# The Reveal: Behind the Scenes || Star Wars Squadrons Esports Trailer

I love Star Wars so much. Oh my gosh. Hey, I'm Wyatt Hall.
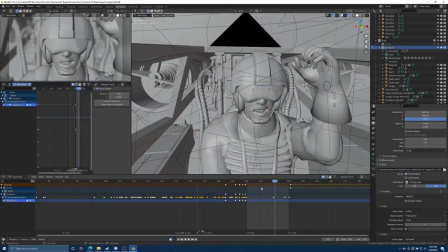I'm the director and animator for the Twin Suns Truman trailer. I want to show you a little bit of the philosophies and techniques that I used that let me work
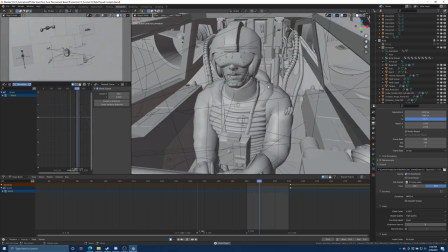really fast and focus on a quick turnaround time with the most creative iteration possible.
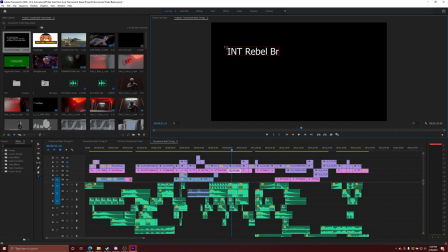Like any project, I started by listing some cool shots. Then I broke those down into a timeline and timed it out with some music and sound design, a couple visual references. And that would essentially be the blueprint for the whole film moving forward.
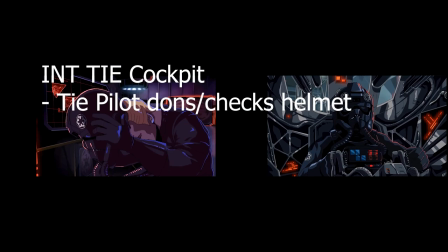The next stage was layout. Layout is essentially storyboards but in 3D.
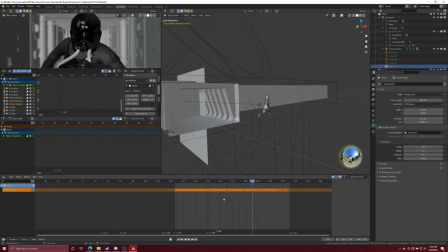So you're taking your basic character models or placeholders of them, getting the basics of a set blocked out, aligning the camera angles,
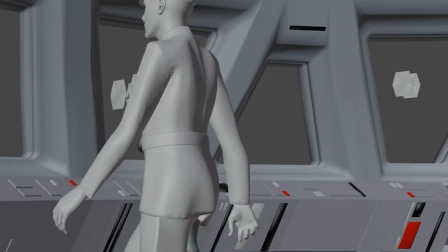and rendering what are known as play blasts just to start mapping out all of your sequences.
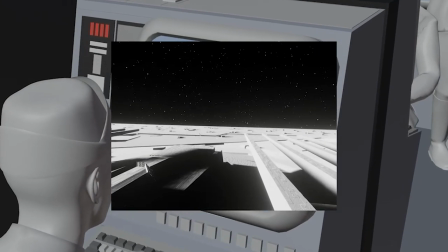The key here is kind of to figure out how your compositions cut together,
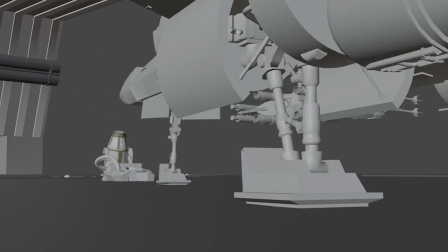how your actions cut together, and just get a better idea of what the film will actually look like. The point is essentially to make the film before you make the film.
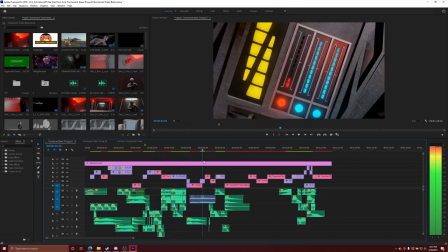So editing is probably the most important part, the most important phase in the entire production,
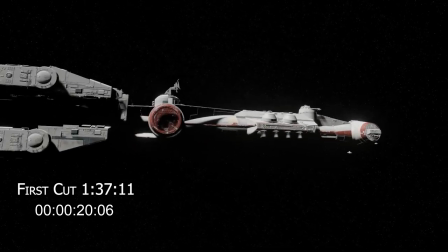because it's really here that you're going to dive into the details of how you're telling the story.
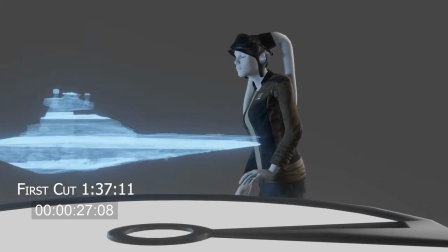I already knew that we were going to be showing the lead-up, the preparation that each faction goes through in order to go into a huge space battle,
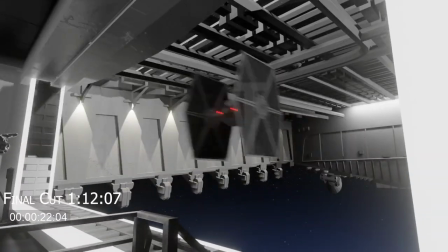the likes of which the players are going to be fighting in the actual tournament. So I got as much feedback on the editing as I possibly could.
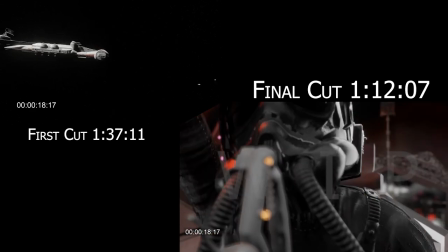I realized that there was a little too much repetition between the two factions.
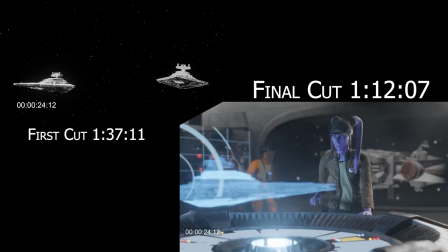Seeing them do the exact same things back and forth just felt repetitive and kind of boring.
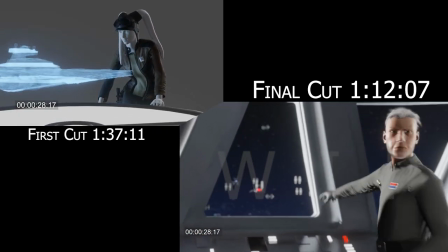It made the piece slow and it dragged it down a little bit. So I restructured the edit, I made it feel like the Imperials were a step ahead of the Rebellion the entire time, taking some cues from The Empire Strikes Back. And once I did that, it felt like the Rebels were on edge, like they were being chased, hunted. It was way more intense feeling now. And once I had that, it was time to make everything look pretty. The whole thing I animated in Blender 2.9, and I rendered it in its real-time engine,
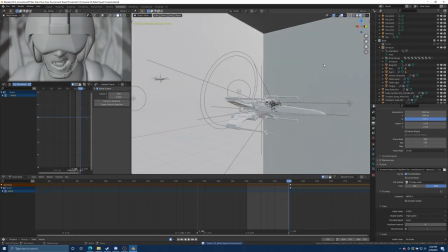Eevee. and Eevee really mimics the way that most game engines work because it's a biased rasterized render engine.
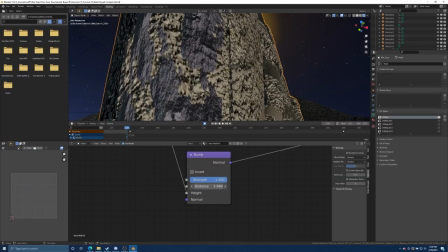I textured pretty much everything in Substance Painter or I generated procedural materials just straight inside of Blender.
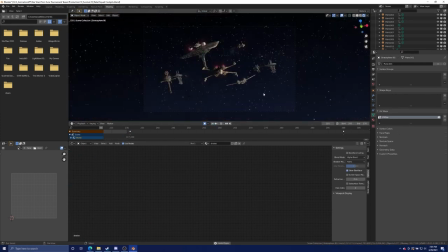A knowledge of cinematography can be really helpful when you're starting to construct shots like this so that you can get an image that's really pleasing without having to guess. When I was figuring out how to budget my time on this project I figured out what was going to be the most important.
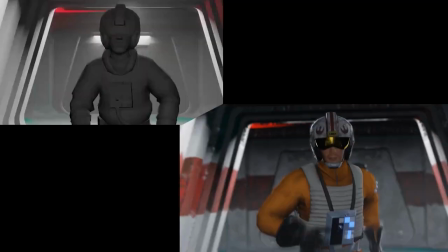The first one was story. Obviously, that's going to be number one just about all the time. The second one for me was character animation.
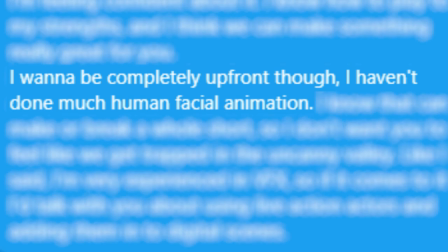Because I'm not a really experienced character animator, I knew that it was going to take some time for me to dial in these performances.
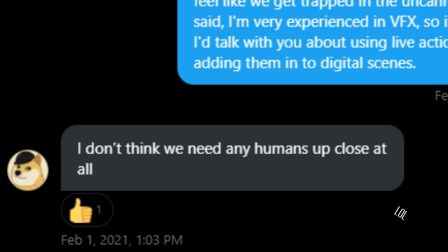I was going to have to shoot reference. If possible, I was going to do some motion capture. There's one particular shot that I knew was the most important. The reaction of the pilot to to the doge figure in the cockpit.
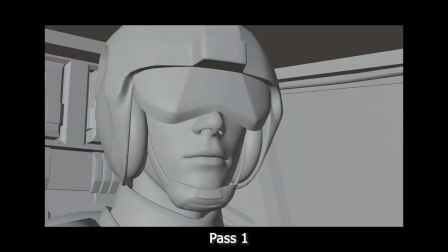If that shot didn't land or come close to landing,
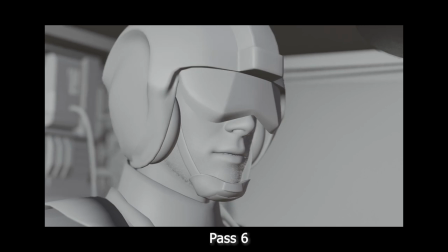then the whole trailer wouldn't really land, and people wouldn't be anywhere near as interested in the doge figure itself.
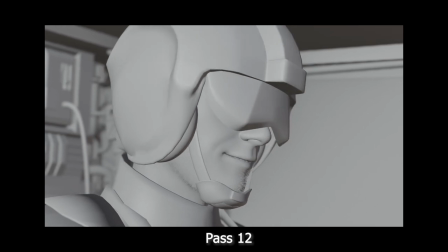One of the notes that really saved that shot for me was, a friend of mine said, just simplify your animation. I'd spent a lot of time trying to animate one note, a very external reaction,
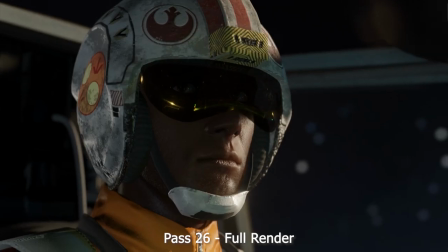and when I started chipping all of that away, all of his emotion became so much more internal and it became easier for the audience to relate to it.